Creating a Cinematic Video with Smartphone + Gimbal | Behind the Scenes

What's up guys, how you doing? Thomas Alex Norman here, and in this video we are going to be making another behind the scenes demonstration showing you guys how to get cinematic movement on a smartphone, cinematic footage in general. Right here we have the Zhiyun Smooth Q2 who are actually sponsoring this video, and we're basically just going to be using this as a tool to demonstrate each shot that I'm doing.
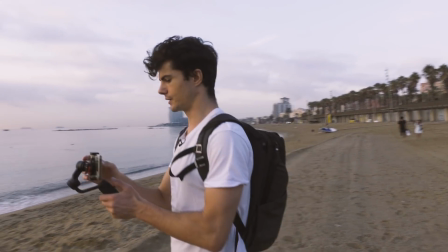20s
So let's crack into this. So the first shot we're going to be getting is of the sea right here.
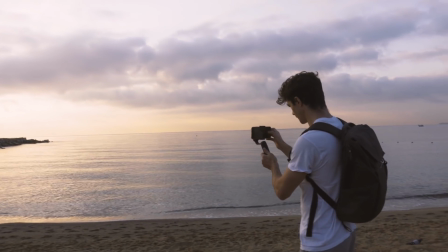27s
We've got a really nice sunrise here.
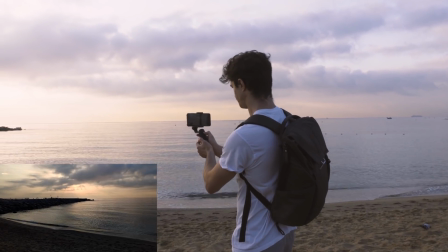29s
And what we can do is just line this up as best we can, trying to use the rule of thirds to get the horizon roughly in the right place.
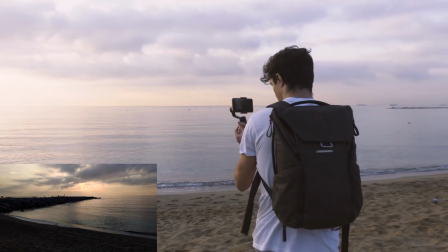37s
And then we're just going to be doing some really nice left to right movement here, trying to keep the frame,
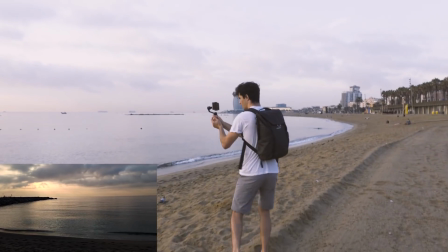43s
trying to keep that sun in the same place in the shot as we kind of establish this right here.
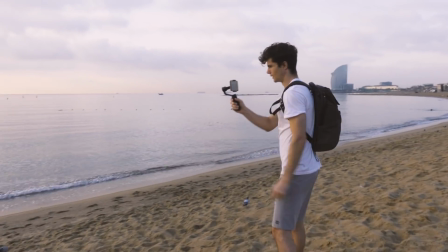49s
That looks pretty awesome. Right, next up, we're going to create a linking shot.
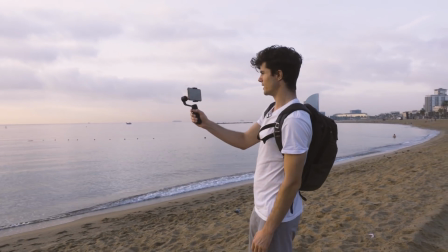54s
So we've got the sunrise there, we've got the sea. So the main thing in this shot here is the sea there and the sun reflecting off the sea.
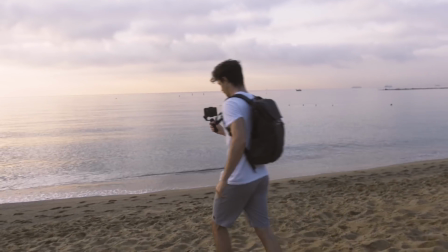62s
So we're gonna go down to the sea, try and get a closer shot, going from low to high.
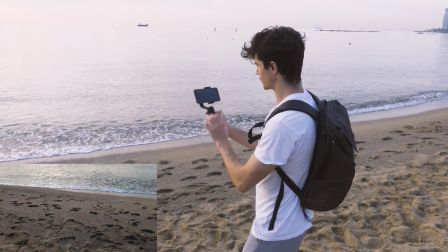68s
So we're gonna put it on the mode F, which is gonna allow the axis to tilt up,
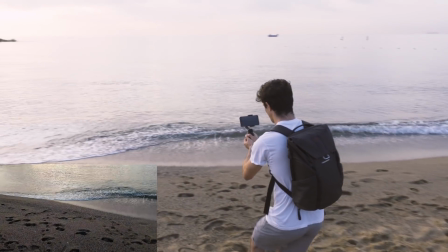71s
and we can start nice and low and come forward like this to reveal that sunrise there,
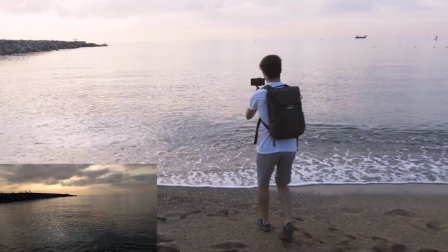78s
which looks epic. Super nice. We're gonna do a couple more shots like this.
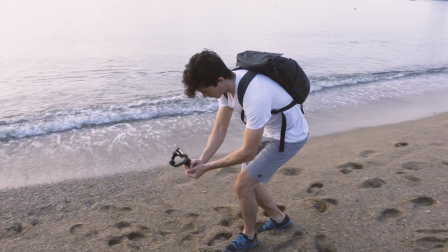83s
I really like these ones because you can kind of tilt down like here, follow the footsteps along the sand,
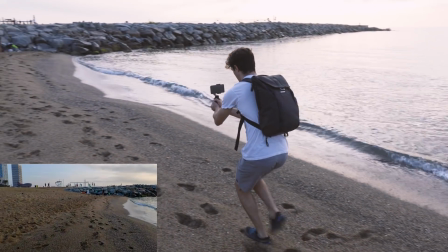88s
keep everything super smooth, and come up and reveal silhouettes of people here.
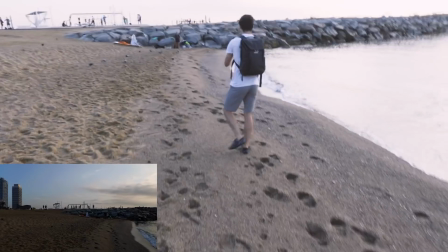95s
That's dope.
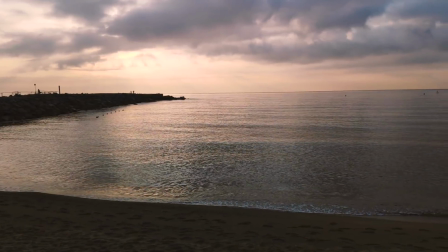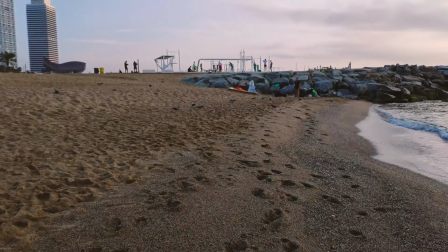You always want to be thinking, okay, how can I create like a narrative? How can I link the shots together? Rather than just getting like random shot here, random shot there, random shot there, get a couple of shots and then think, how can I link these together to create a more complete sequence that is going to link together? So what we've done so far is we've got a wide shot of the sea there, we've got a wide shot of the whole environment here, a slightly closer one of the sea panning and tilting up to the sunrise there.
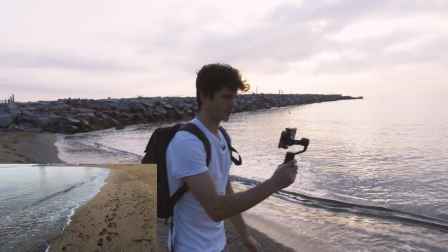132s
So we're going to put this on POV mode right now, and what that's going to allow us to do is tilt sideways as well.
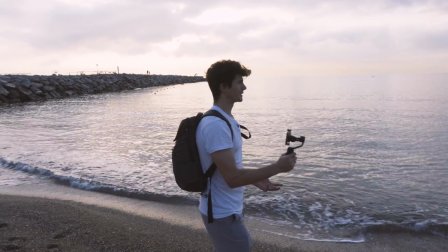138s
It gives it this more kind of like, it's weird to say, but it gives it like this kind of handheld POV feel,
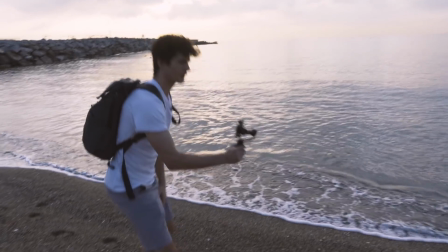143s
even when you're on a gimbal, because we associate gimbals with everything super fixed and rigid movement.
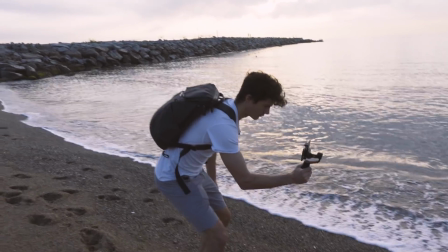148s
What we can do here is go from the side, come around,
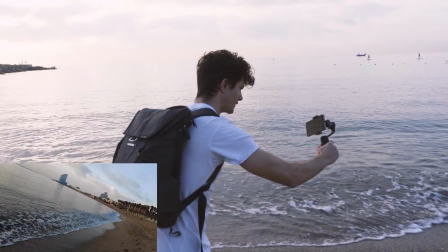152s
and just kind of do like a tilted, like kind of a Dutch angle. I mean, this all depends on the edit.
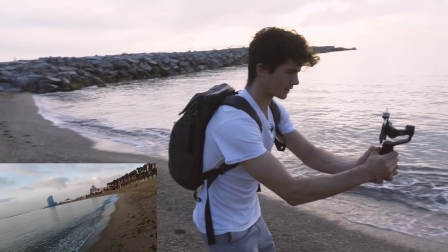158s
Maybe I won't use this because these shots are kind of like risky, if you will.
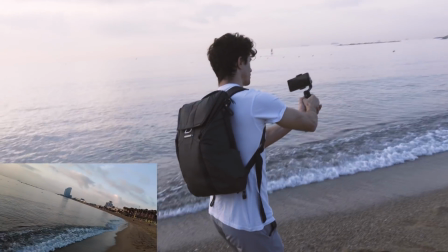163s
Like you can just put them in, and rather than looking nice and artistic, they can just look bad. But depending on the edit, they can look really nice.
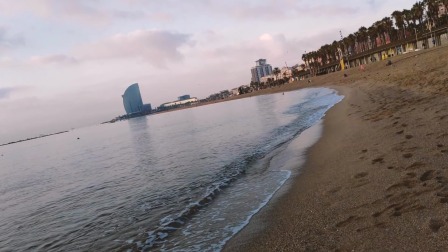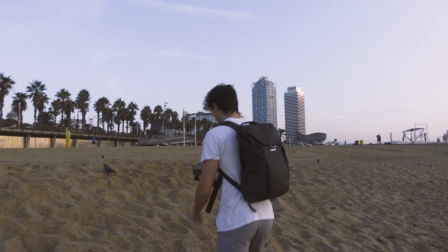178s
Next thing, we're gonna try and get a couple of shots of the birds. So come over here, maybe facing towards the sun if I can.
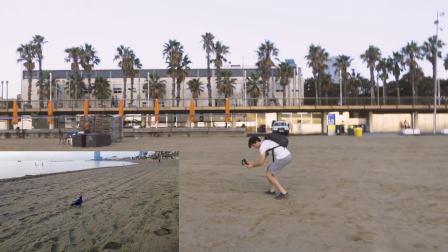186s
Kind of coming around like this.
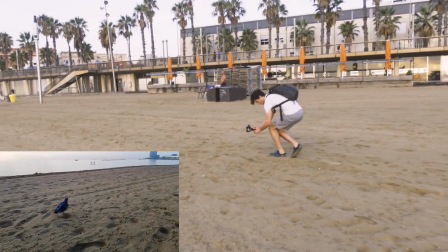191s
It's like a pigeon tracking shot right here.
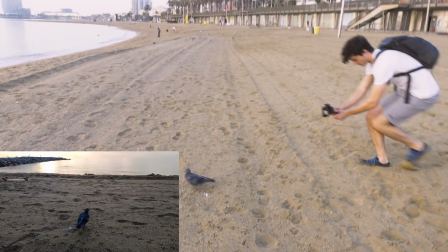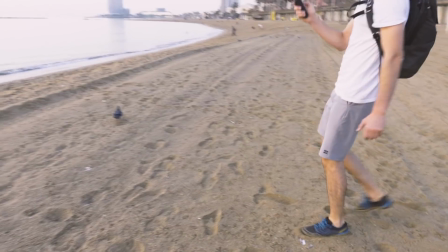198s
There you go. And if I can, I'm gonna be keeping my eyes open to any slightly more epic shots of birds flying over, flying around, and catch her in there.
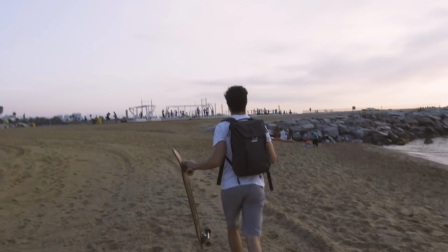208s
All right, so we're just gonna head over this way and get a couple of shots of using the depth
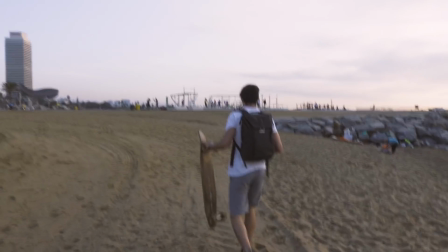214s
of field to try and get some more close-ups to make this video look a little bit less phone-like and try and make it look more cinematic as if you're actually using like a bigger camera. Add some production value.
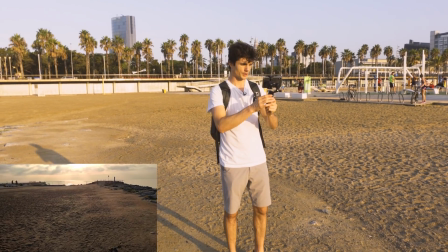225s
All right, so just before we get the close-ups here, I've seen this super nice shot that's almost like a kind of like a runway towards the sky there.
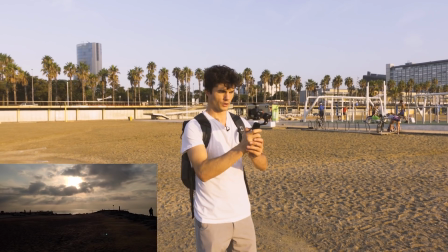231s
So what we're gonna do is press the button, and that's gonna put it on locked mode. So we can adjust the gimbal, the axis to where we want.
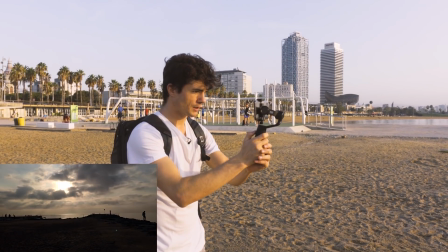238s
That looks super nice right there. Get a bit more of the sky in, and then once you've chosen your framing, then everything's gonna be super locked out.
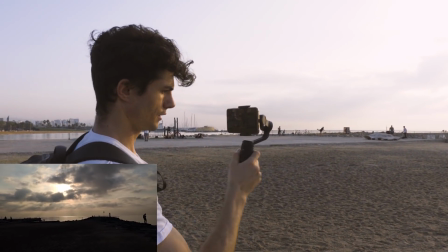246s
I'll just show you there, because the gimbal is completely locked. There's no movement on the axis there.
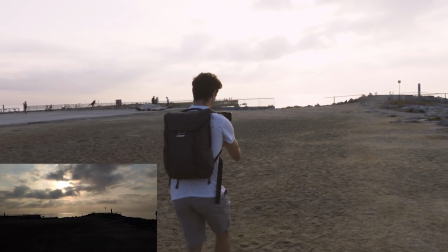251s
So what that's gonna do is as you can move forward, you can get super nice kind of like cinematic dolly style shot
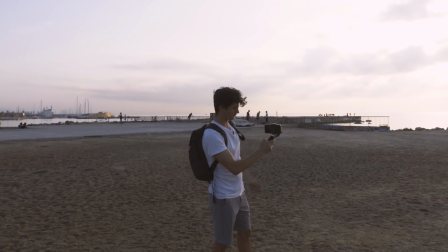260s
that's gonna flow into the edit really nicely. Sick. Okay, let's get these close-ups.
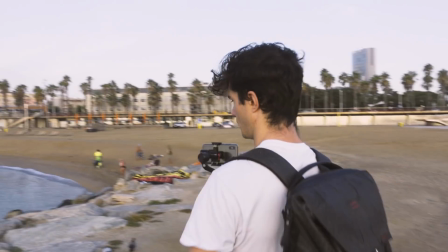265s
What we have here is these plants.
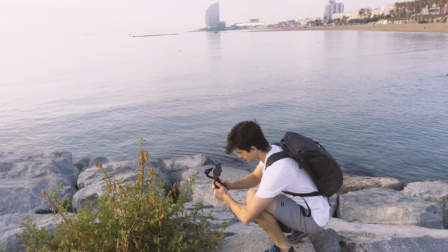270s
And this is a real key thing when filming with a mobile phone, which is what you can do is press the screen.
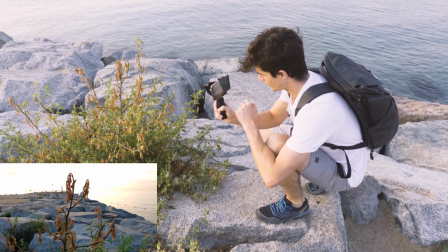278s
I'm sure whichever phone you have, it's probably gonna have this feature, which locks the autofocus and the exposure
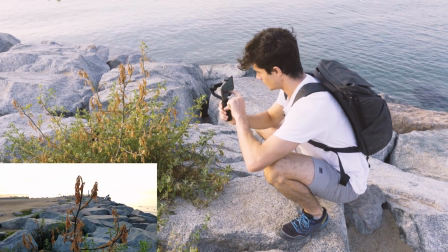286s
on your subject. So you press basically and hold, it's gonna lock that in.
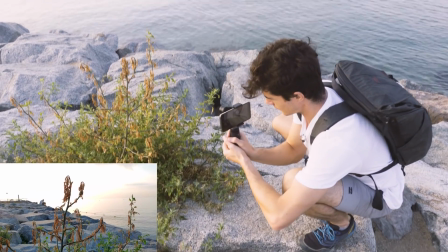292s
And then, super key to get on a mobile phone.
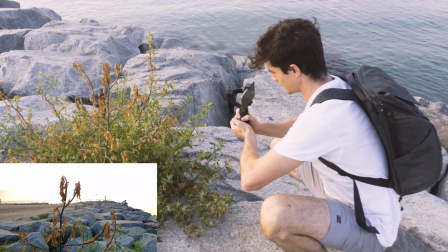295s
You can go around And it's like, this is kind of the differentiator that a lot of people don't expect phones to be able to do, even still.
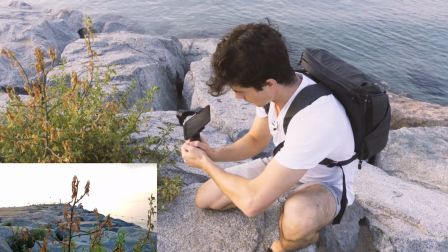302s
It's kind of get this like super nice depth of field style shot where everything in the foreground is in focus,
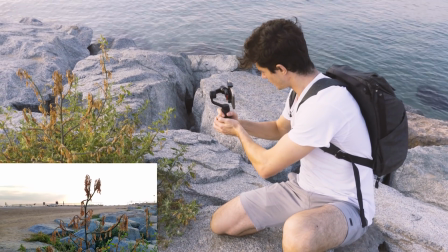309s
but everything in the background is just that nice amount of blurred. Come around.
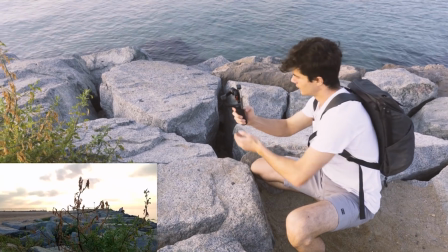317s
And hopefully that's gonna flow into our sequence super nice. Again, pay attention to the cinematic movement there.
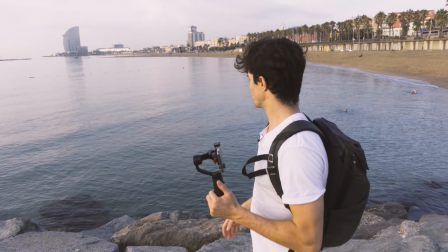324s
I'm flowing from left to right, and a lot of these shots already, I've been flowing from left to right. And it's good to kind of keep, in general, if you're gonna be moving side to side, it's good to keep that consistent. Because if suddenly you have a shot going from left to right, and then suddenly one right to left, it can be quite kind of jarring from the viewer. So if you don't want to have that jarring effect, best to stick to one movement direction.
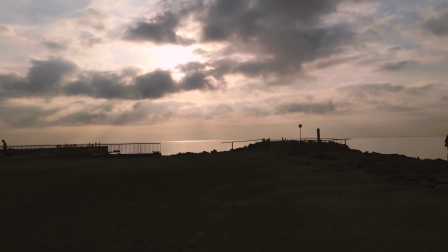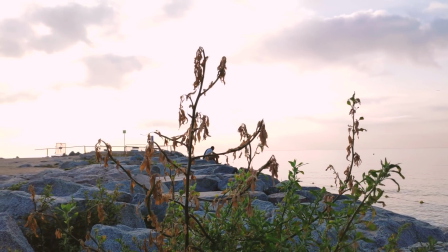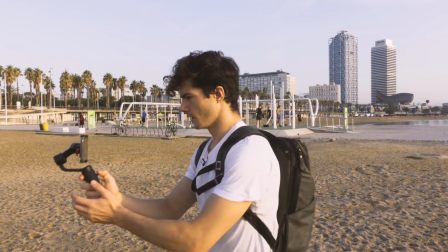355s
Okay, as we went through in the last demonstration video, that if you have a big view in front of you, you might be very tempted to pan.
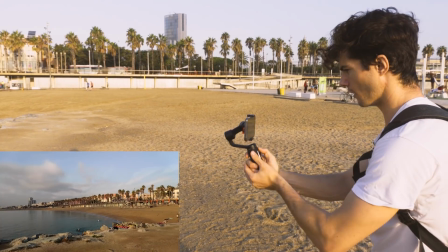361s
So this looks nice, and then we think, right, I want to get everything in one shot, so we're going to pan across.
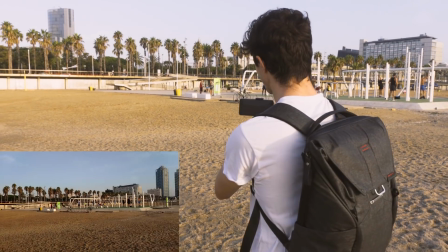366s
And on the gimbal, it's much better, to be honest. It's not like a handheld shaky pan.
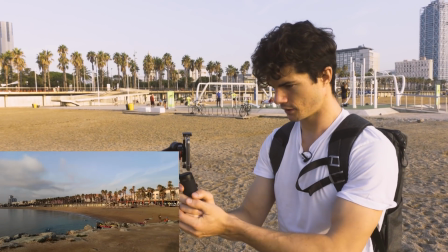371s
It can actually look pretty decent on a gimbal to do these panning style shots. But what's even better, as we went through in the last video, is to break up this pan. So we're going to do that right now. So there's two key things for me here in this kind of panning shot I just did.
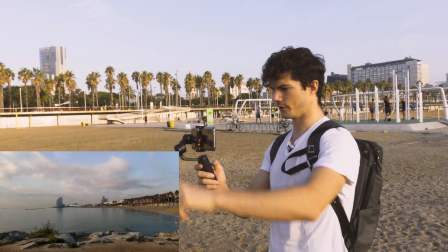384s
One of them is this really nice shot going that way of the W. The other one is this nice
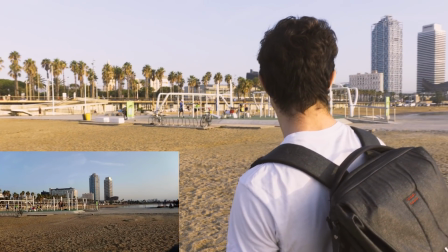389s
shot here of the two towers and this kind of fish thing in the shot there.
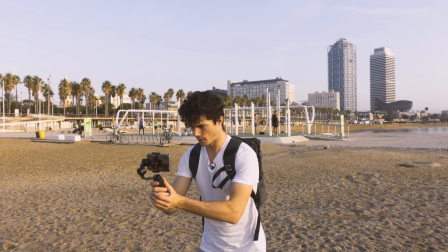394s
So first one, we're gonna get the W. So we're gonna break this pan up, pick the shot. So again, don't just kind of point and shoot.
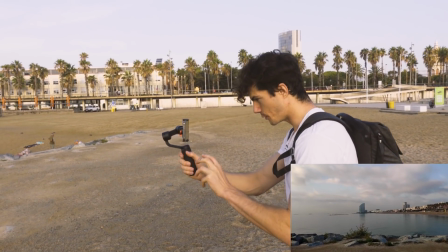400s
You wanna set up your composition. Once you're happy with that, you got it locked in place.
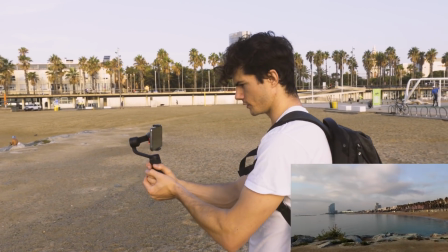405s
And I'm gonna keep it on the mode where we can use the side-to-side panning axis.
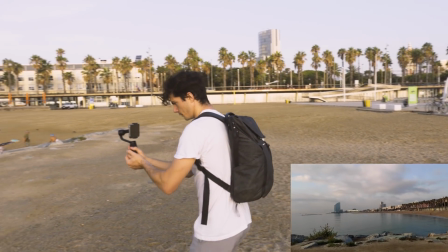411s
And what we can do
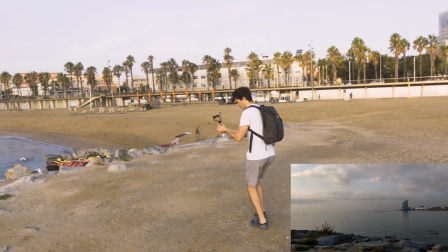414s
is move left to right whilst also panning slightly with your gimbal.
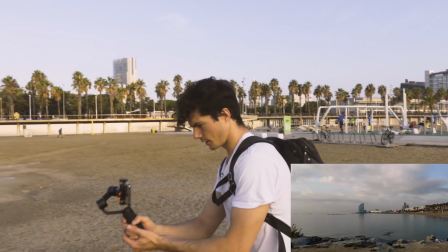420s
And as soon as you're panning with movement, things start looking really, really nice. I'm gonna try that one more time.
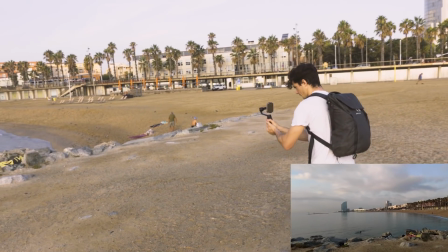426s
Maybe slightly less this time, so get that movement first. And have a subtle pan there.
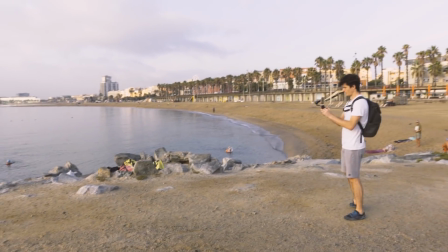435s
Awesome. All right, so that's shot number one. We're gonna grab the other shot now.
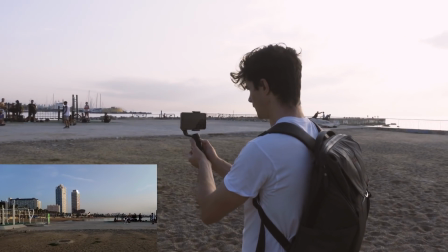440s
We could try the actual tilt axis again. I really do like that one.
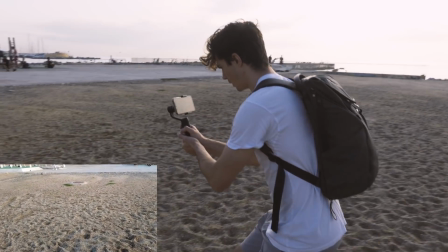445s
So we'll come down like this, and we'll come up. It looks super cinematic.
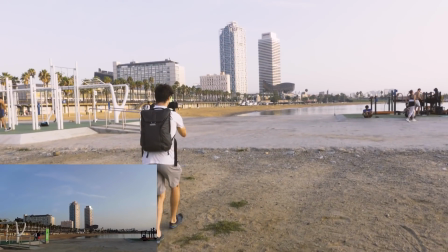452s
Look at that, even got a girl running in the foreground. And it kind of just emphasizes like the height and the power of those two towers,
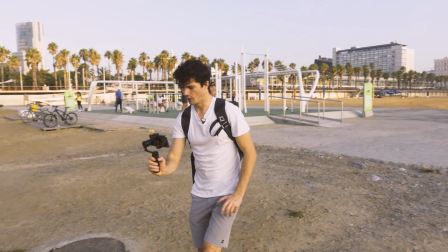460s
because you're starting from low, you're coming up, and as I went up, I was going down with the gimbal too, which makes the towers look even bigger from a low angle.
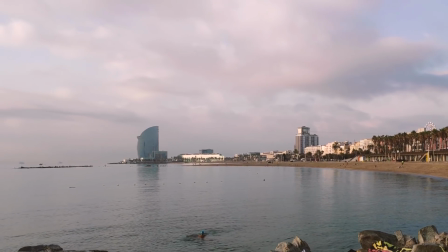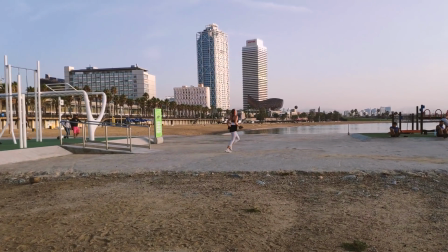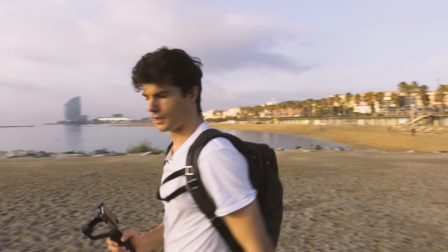478s
I just want to get just one or two more shots here.
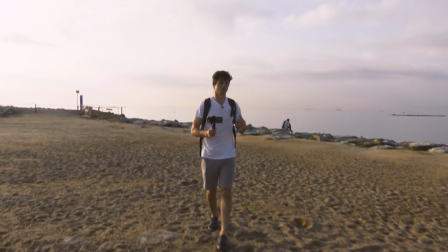482s
One of them is going to be another one of these cinematic shots with the kind of an object in focus in the foreground.